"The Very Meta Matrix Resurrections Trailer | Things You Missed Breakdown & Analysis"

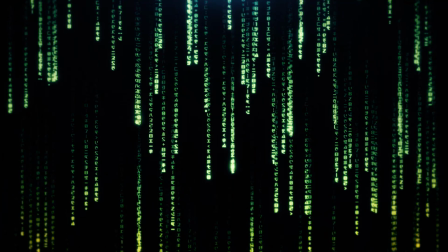Hey everyone, so these are my meditations over the Matrix trailer.
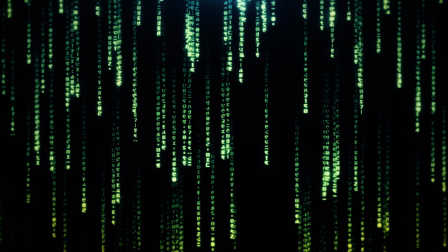I'm going to analyze this as best as I can and offer some insight into what's going on in the trailer.
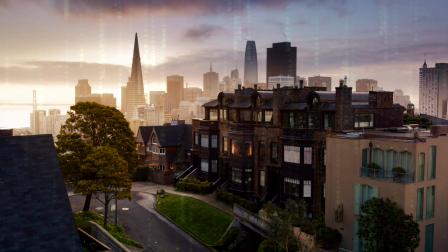So we start off the Matrix Resurrections trailer with a look at the city that Neo lives in.
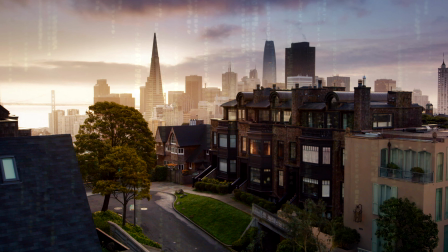And the Matrix now looks very idyllic.
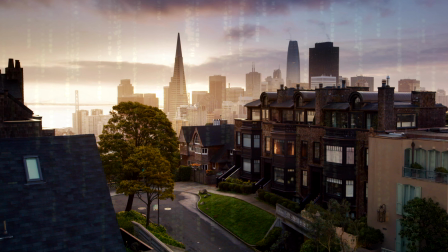It almost looks like exactly the same way the Matrix looked in Matrix Revolutions, an idyllic city.
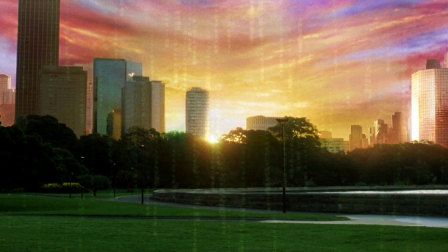Less green tones, much more yellow and golden tones, and I'll get to why that's relevant in a minute.
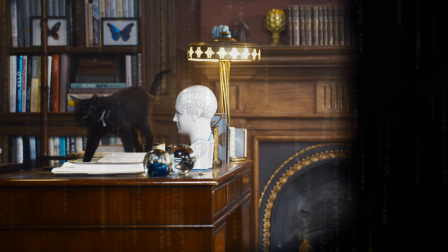In Neo's therapy session, we get to see the deja vu cat, which is going to feature prominently in this film.
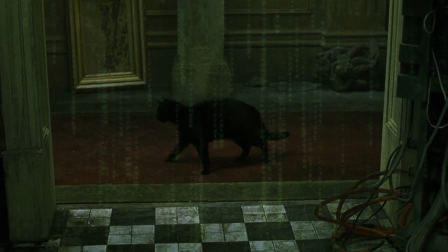It's one of the iconic moments in the first Matrix movie.
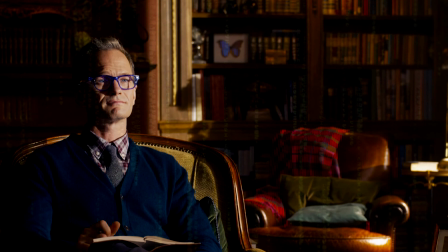The therapist has a lot of butterflies in his office, symbolizing rebirth.
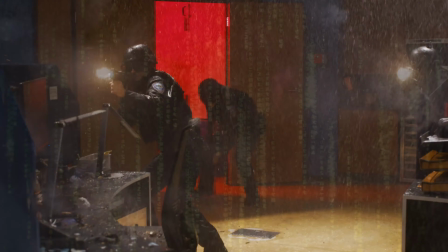Then we see a couple of flashing images, which may reveal some interesting details.
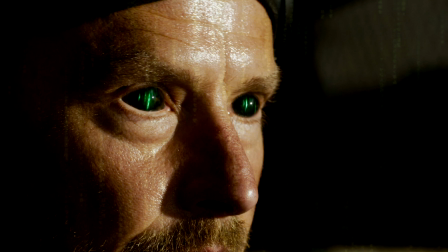We seem to see a man who changes probably into an agent. We see Neo trying to stop a bullet.
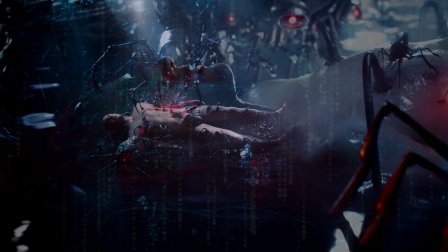We literally see the body of Neo with his eyes burnt out, and his eyes were burnt out in the Matrix Revolutions at the end.
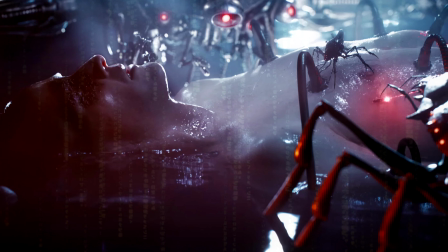So this is a scene after the Matrix Revolutions takes place. The machines seem to be working on his body to restore it or to repair it.
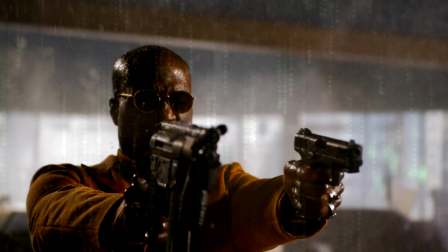Then we get to see Yahya Abdul-Mateen II as Morpheus,
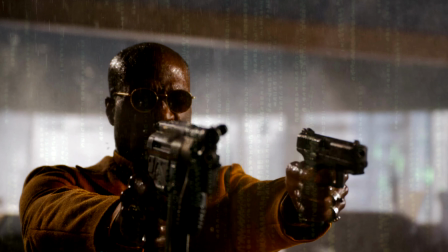which he confirmed on his Instagram account, firing his guns and wearing fine jewelry. We see a constant motif throughout this trailer of red and blue.
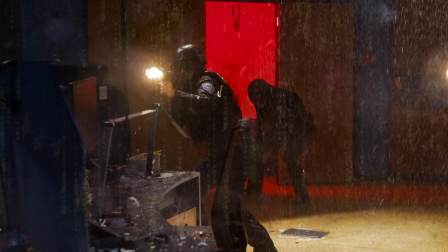Here we see blue furniture and a red light, signifying the blue pill and the red pill signifying choice.
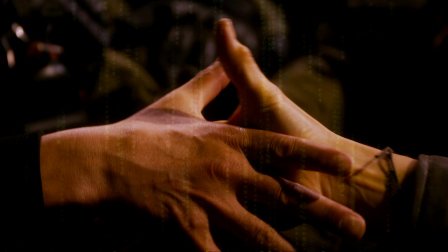Then we see Neo and Trinity holding hands.
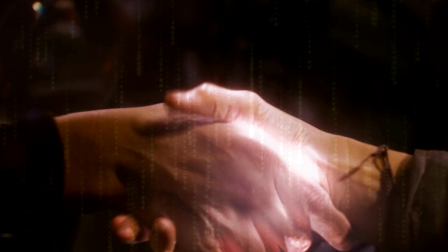And I think what this is trying to say is that together they are powerful, together they can unlock their abilities.
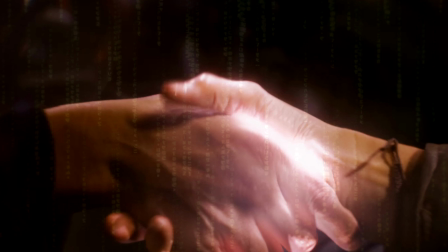And I think it may be through the touch of both of them, through their Matrix code, they can unlock their abilities.
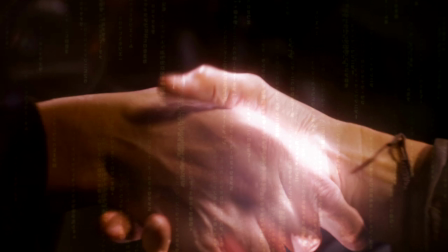And we can see when they touch, their hands glow.
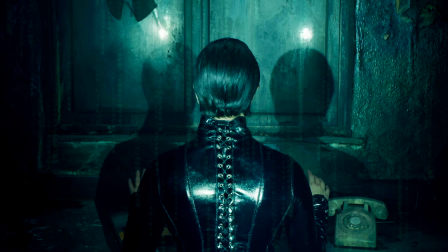Then we see a flash similar to the first Matrix movie where Trinity is in the hotel and she's fired upon and she defeats the cops in the room.
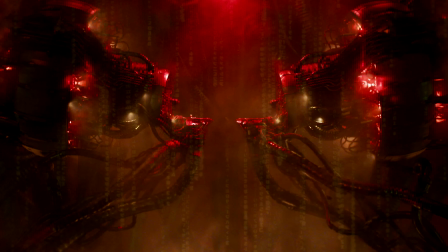Then we see a scene of two adjacent tubs where humans are in their chambers acting as a power source for the machines.
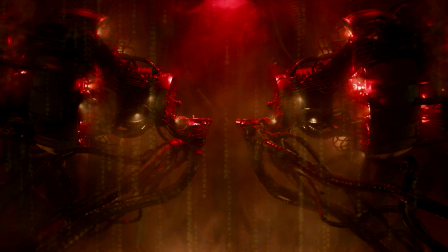But this looks different. This doesn't look like they are being used as a power source. This looks like they're just being kept alive. And I believe this is Neo and Trinity facing themselves adjacent.
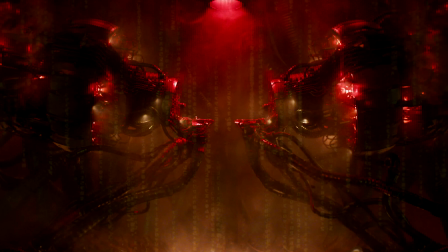And just the arrangement of these machines seems to be like an acknowledgement that the machines know that they need to be close, or perhaps the machines respect the both of them and recognize their love. It's being lit by red light.
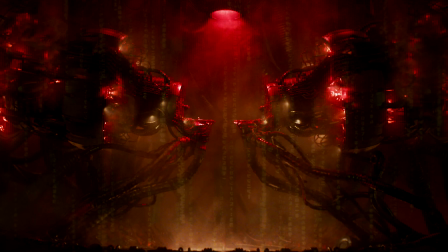Again, the red pill being the choice to go down the rabbit hole, to learn the truth. But then it's being underlit by this golden light, and I believe the golden light is actually symbolizing the One.
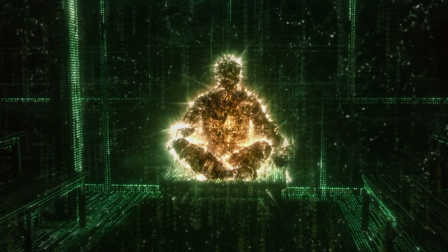Seraph was also a being of golden light or golden code, and he was a previous one.
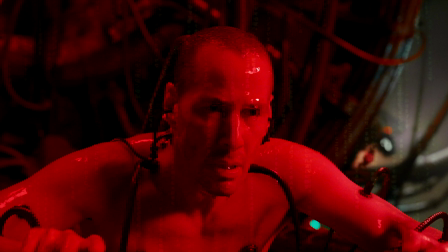Then we see Neo wake up, and I actually feel that this is the end of the Matrix Resurrections movie, Neo waking up at the end.
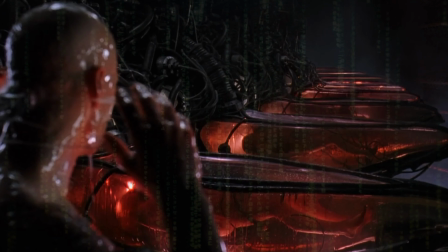And of course, Neo waking up is a reflection of the first movie where he wakes up. And basically, the Matrix Resurrections is a
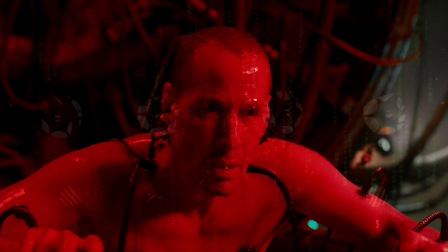rehash or a retelling of the first Matrix movie with all of the previous history in context.
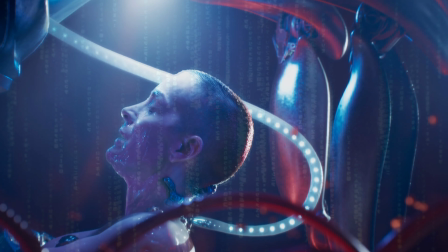So I believe in this scene, he will be seeing Trinity waking up on the other side, or whatever happens to her.
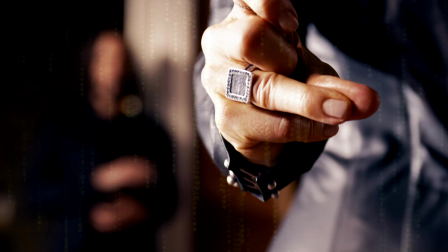Now, just before the therapist clicks his fingers, Thomas Anderson, aka Neo,
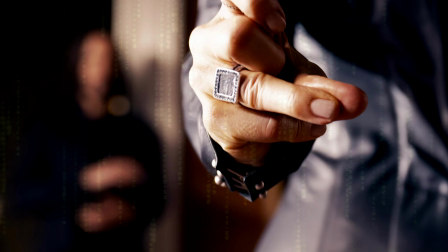can see a vision of himself behind the therapist, and you can just see it out of focus.
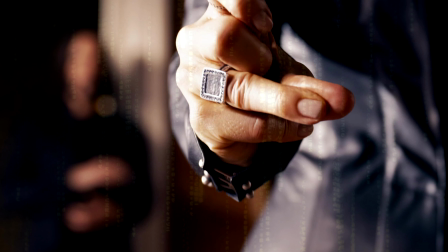And the ring of the therapist is a square, and I feel that the square motif is meant to symbolize a box,
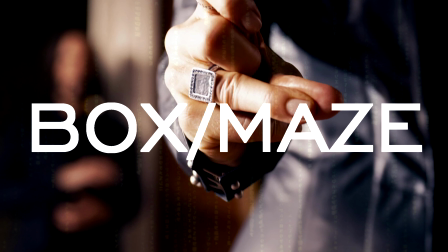and you get to see this square in other places in the trailer, which I'll touch on.
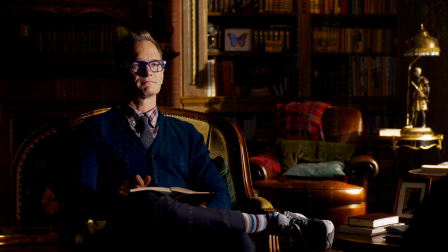The therapist himself is wearing blue, including his glasses, which has a blue frame.
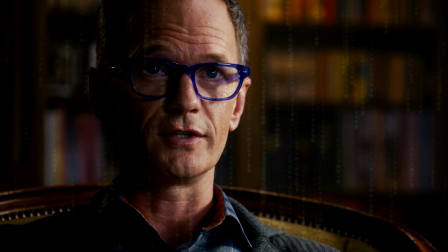So the therapist is there to try and make him forget, or to believe whatever he wants to believe, which is what the blue pill symbolizes.